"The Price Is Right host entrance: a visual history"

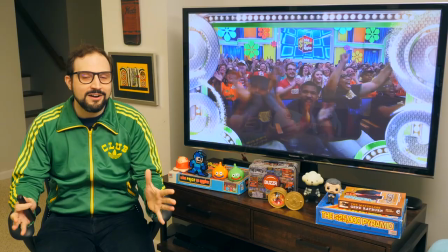0:00 Today we're going to talk about game shows, because I love game shows.
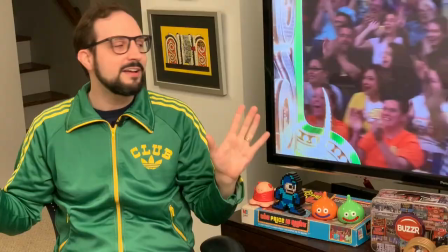0:03 I love how unpredictable they are, I love their colorful sets, their cheesy drama, I love the secretly brilliant craft that goes into making the good ones.
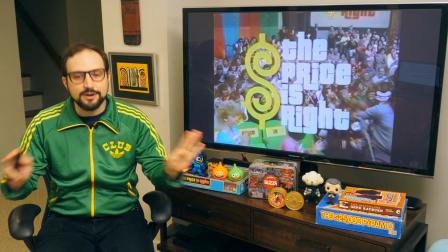0:12 And as a pop culture critic, game shows fascinate me as windows into our cultural history, because they're largely disposable programming.
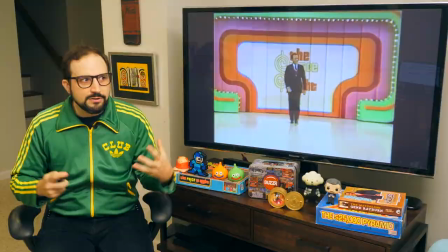0:20 They were made to air once and then be pretty much forgotten.
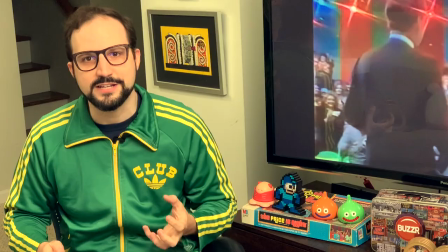0:23 The disposable nature of the genre can make an old game show into an amazing time capsule, because it's pitched just to its particular moment.
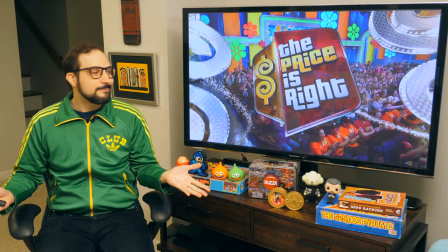0:31 And as you might have guessed today, I'm talking about a particular game show, The Price is Right. Because I love The Price is Right.
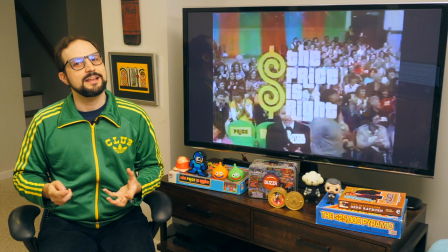0:38 Because who doesn't? For the American TV audience, The Price is Right is the televisual equivalent of Proust's Madelines.
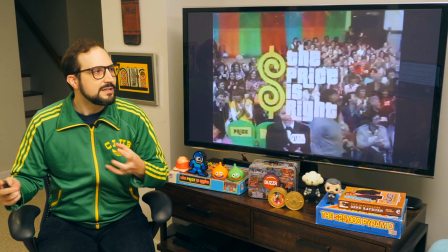0:45 Just hearing that Price is Right theme song can conjure images of sick days, grandma's house, hazy dorm rooms, whatever it is.
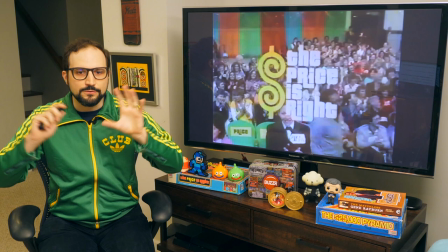0:54 It's a daytime game show that's been on the air forever,
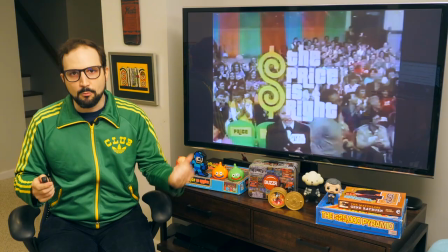0:57 so it tends to evoke a time in your life when you had nothing better to do in the middle of the day than watch a bunch of strangers try to guess how much a lazy boy recliner costs.
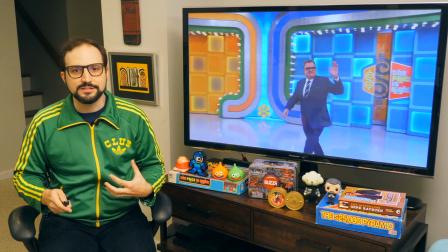1:05 And that nostalgia is part of Price's appeal to this day, the power to evoke that time travel in your brain.
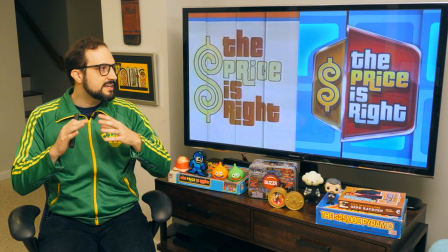1:12 And part of the reason that Price so reliably achieves that nostalgia is that even though, yeah,
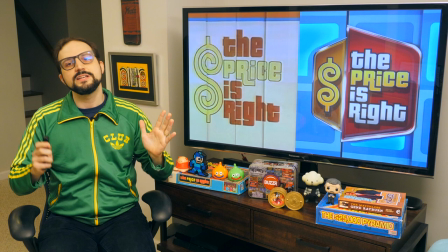1:17 it's shinier and more high-def than it was before, it still feels the same as it did back in the day,
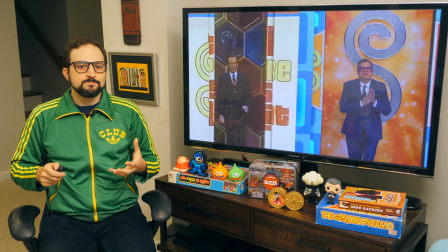1:23 whatever your particular day was.
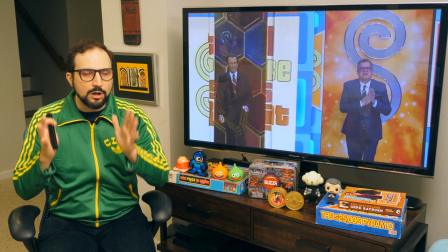1:26 How does his show maintain that feel, maintain that power of nostalgia, while also staying relevant to its moment?
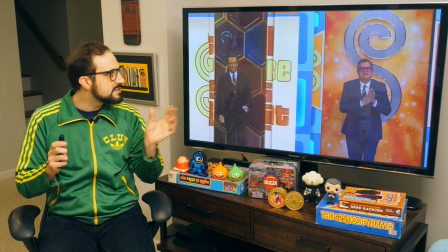1:34 That's the key idea of today's breakdown, where I'm going to give you a brief history of one little sliver of The Price is Right, which is the host entrance.
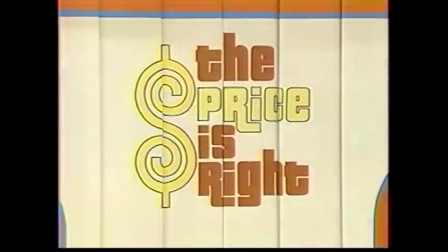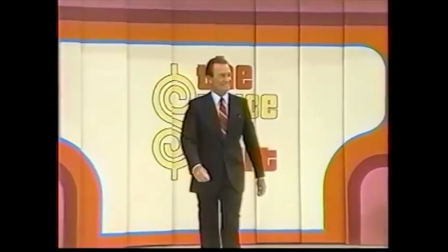1:48 The 30 seconds it takes for the host to come out of those giant doors, cross the stage, and welcome you to the show.
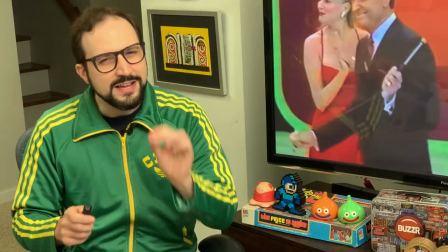1:54 It's a deceptively crucial part of Price's visual storytelling, and it's changed a lot over time, but in ways that you wouldn't necessarily notice, and that's by design.
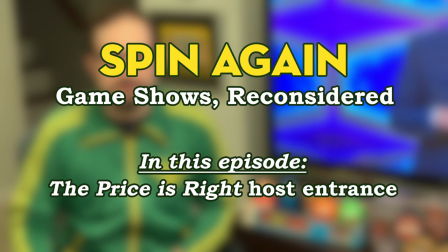2:04 This is going to be a deep dive into the Price is Right host entrance. It's the premiere of a new O-Logical series called Spin Again. Let's get into it. So if you're not familiar with the Price is Right, first of all, thank you for watching this far. And second, here's your reward— a 10-second recap of people who have hosted the CBS Daytime Price is Right.
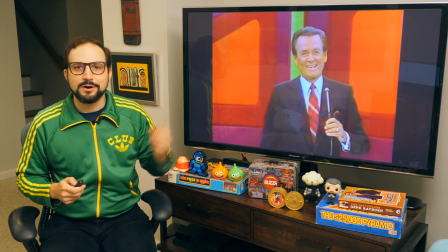2:23 Since 2007, it's Ben Drew Carey. And before him, Bob Barker hosts it for 35 years.
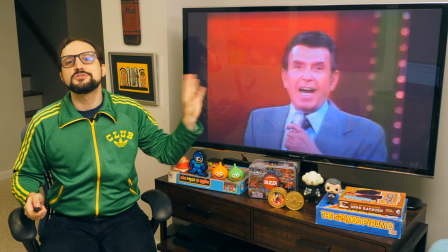2:29 And that's it. Those are the two guys.
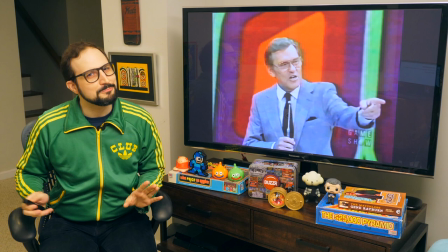2:32 Yeah, there were short-lived nighttime versions of the show hosted by Dennis James and Tom Kennedy, but I'm not going to worry about them right now because life's too short.
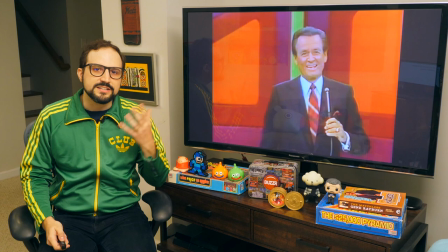2:40 Our story for today is Bob and Drew, and it starts with Bob.
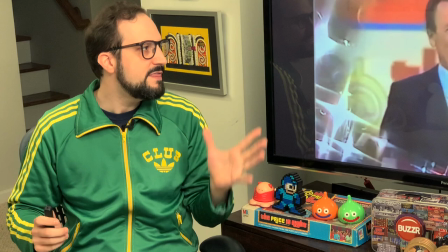2:44 The first host entrance I'm going to show you is from January 1985, And this is The Price is Right at the height of its powers.
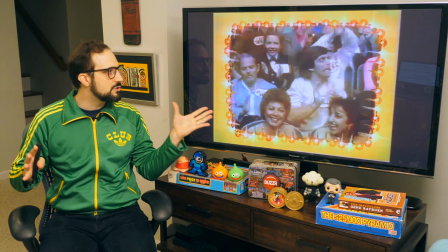2:51 At this point in the show's history, it's been running for 13 seasons. And it's expanded from its original half-hour runtime to an exciting hour.
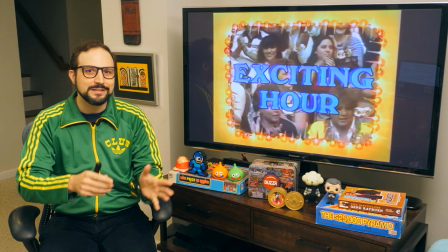3:00 And it dominates its time slot, 11 a.m. on the East Coast, usually 10 a.m. everywhere else.
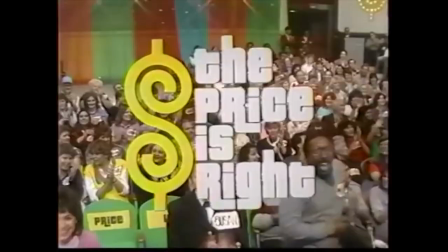3:06 And the show looks great in this period, too. It knows how to build its own myth.
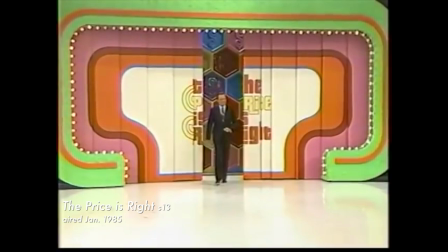3:11 Take a look, and then I'm going to tell you more.
And now, here's the star of The Price is Right!
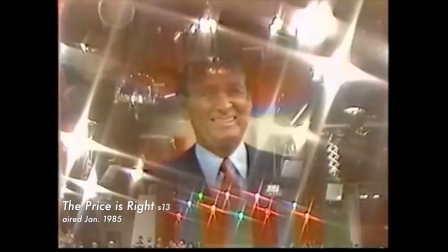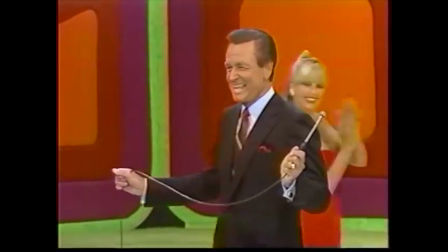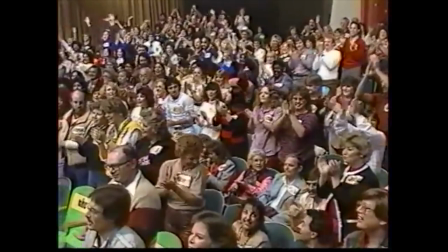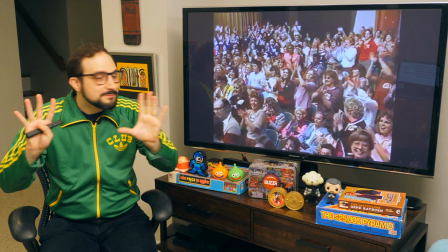3:33 Welcome to The Price is Right!
And the crowd continues to go wild.
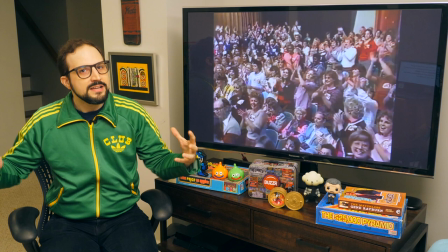3:38 Okay, this is an opening designed to make The Price is Right studio feel like Valhalla, and Bob Barker is its benevolent golden god.
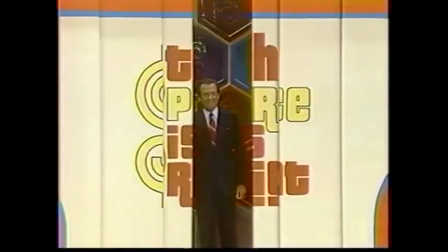3:46 Here's how it conveys that. First shot of the host, he enters and we immediately pull back, this fast zoom.
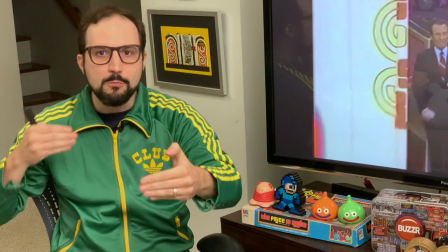3:53 And we feel our visual landscape expand dramatically.
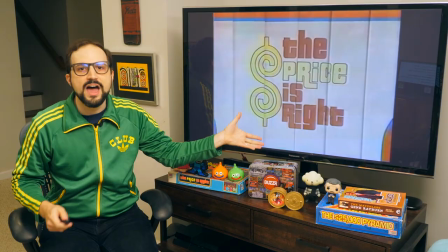3:57 The motion makes the moment and the space feel big, and makes it seem as if Barker is walking onto this nigh-infinite stage.